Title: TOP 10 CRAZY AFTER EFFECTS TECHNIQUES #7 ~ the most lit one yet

He may have it on a camera, or he may even just have this as a scale and position rotation.
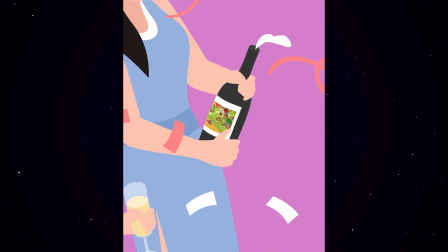[16:46]
'Cause I don't really see any perspective differences. Kind of how I'm thinking he's setting this up, and then he's match cutting whenever he gets to the next frame. Probably just like a series of like 9 or 10 or however many match cuts. Even though this effect is super cool, I want to challenge you, Flying Monkey Boy,
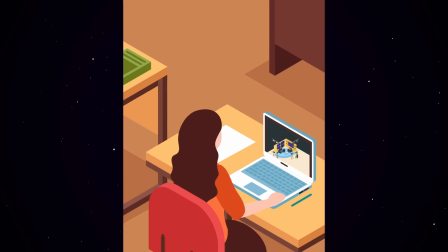[17:01]
and anyone else trying to attempt an effect similar, is to actually go through and animate each and every one of these scenes. Because when I was watching this, I really wanted to see those people dancing at that festival. I want to see the lady typing on the iPad, the cat meowing or something. That would just add spice. Yeah, that would add so much more.
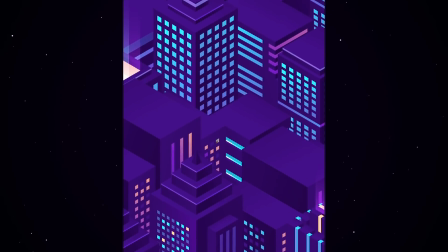[17:18]
So honestly, Flying Monkey Boy, if you got those AI comps, if you got the After Effects file, go ahead, reach out to us, send it to us. Maybe we can figure out a way to crowdsource getting this whole thing animated,
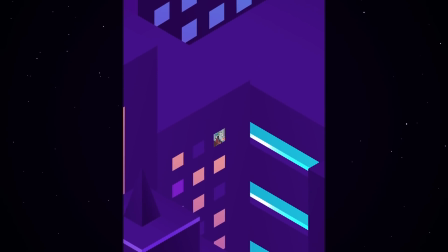[17:28]
because I think it'd be super cool to have non-stop animated infinite zoom using all of these really dope illustrations.
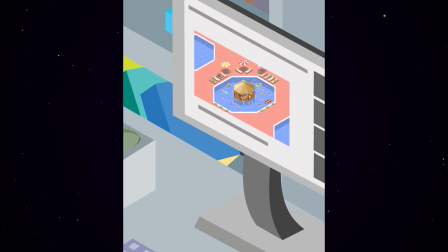[17:34]
So yeah, toss some ideas out there. Anyways, I love your work, Flying Monkey Boy. Hope to see more. All right, on to the next one. Whoosh.
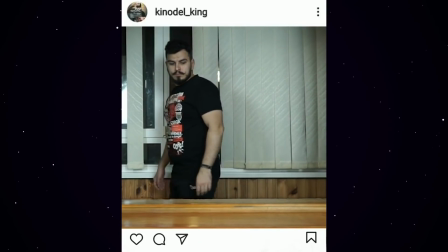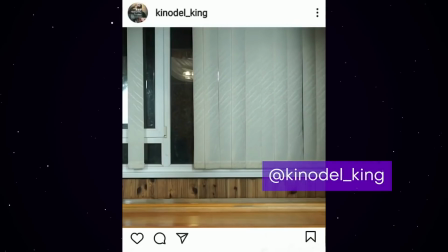[17:47]
Alright, so next up we have one from Kino Del King. He has an Instagram feed dive featuring Will Smith.
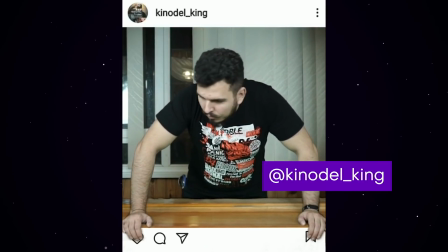[17:54]
If that makes no sense to you, it'll make sense in a second. Let's play this clip. Dude, rockin' mustache, by the way.
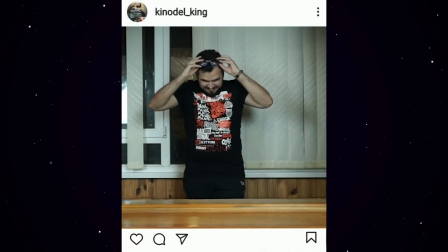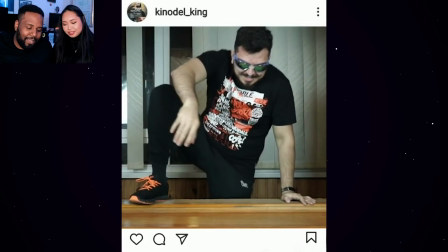[18:09]
What is this guy up to? He's about to jump.
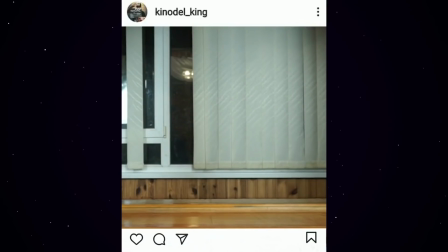Oh shoot, yo, he just landed onto Will Smith's Instagram feed.
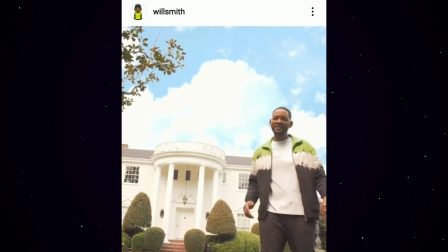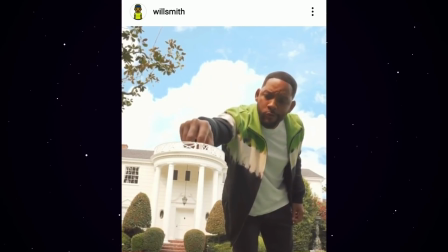What the heck? And now Will Smith is eating popcorn out of the...
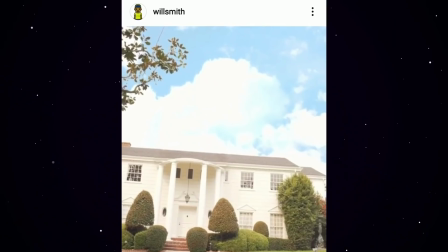[18:44]
What? And then he takes the bowl and leaves with it? Wait, that was a bowl? I thought that was part of the building. It was like the building became part of the bowl, right?
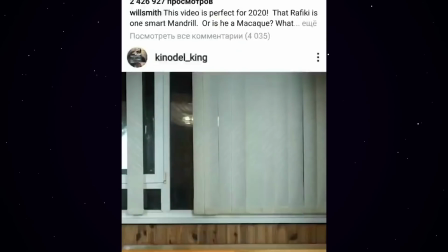[18:51]
And it loops. Dude, huge props for making something loop.
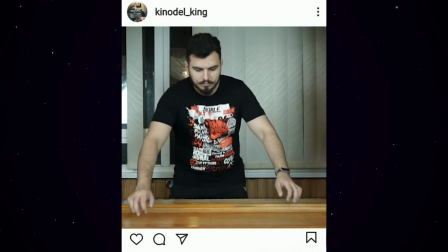[18:54]
I always got a soft spot in my heart for looping effects, especially in the day and age of Instagram, because I think all video on Instagram should be looping.
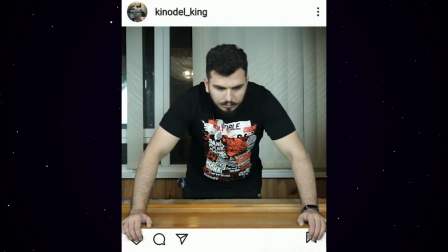[19:01]
Anyways, this effect is really cool. I think it's actually kind of simple to do. It's just a bunch of rotoscoping.
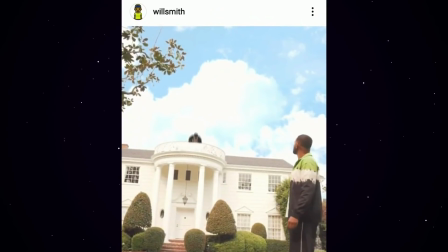[19:07]
Oh, maybe for this falling down effect, he's masking himself out and just animating that motion down there, adding some little motion blur as well, just to make the movement a little bit more convincing.
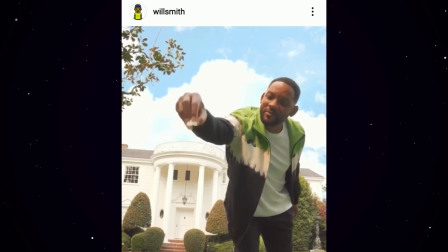[19:16]
But I love love the silliness of it. I love the playful quality and you using the interaction of Instagram and how people use it to your own advantage in making this effect. Really fun work. Love it a lot, and I hope to see more Ken Odell. All right, on to the next one.
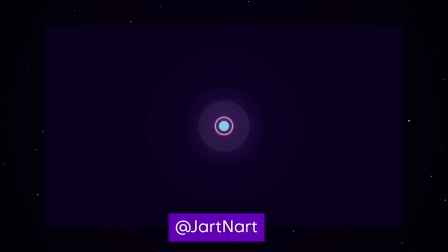[19:33]
Okay, so next up we got one from Jartnart, and this is a motion graphics trailer for an event that never happened because of COVID. Oh man, I know that feeling.
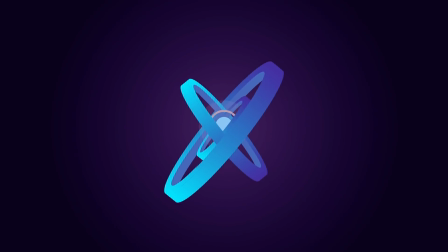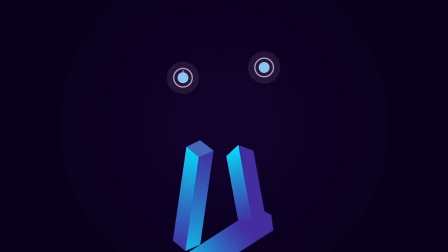Yeah, I love the sound design. It hits you at the perfect time. Oh my goodness, yeah, those sounds.
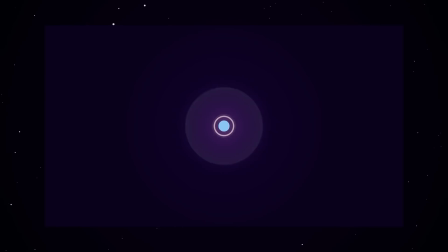[19:59]
Video is just 50% of video. And what I mean by that is that you gotta also think about the audio whenever you're doing a video.
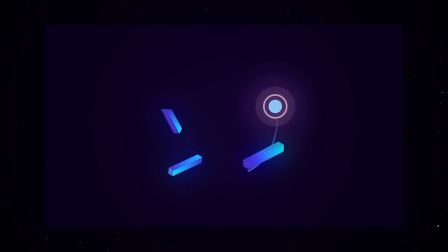[20:06]
And the mere fact that he has these sound effects inside of all these different little movements of the animation is just gonna make those visual elements pop that much more.
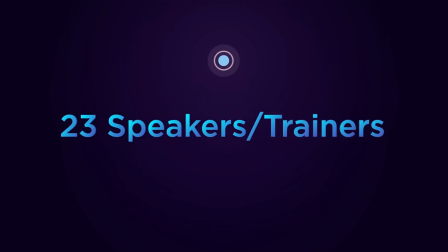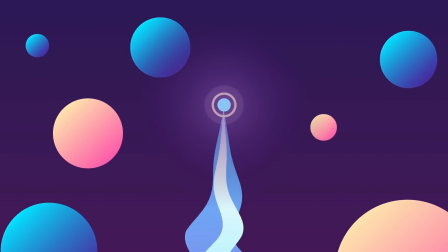That was pretty smooth. That reminds me of a Splash plugin. Oh yeah, that does actually remind me of Splash. What event was this for? I honestly don't know, but I see an Autodesk sign, so... Oh, I thought that was like Palace. Really? Oh shit. That does look like Palace too. How do you make it so smooth like that?
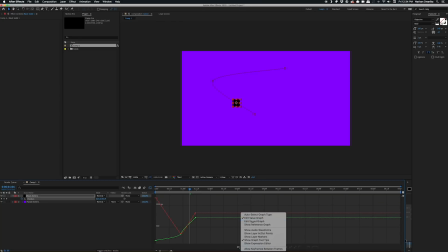[20:41]
I'm assuming he's going into After Effects and he's adjusting the speed editor graph. Something that we talk about in the top 5 motion design techniques video.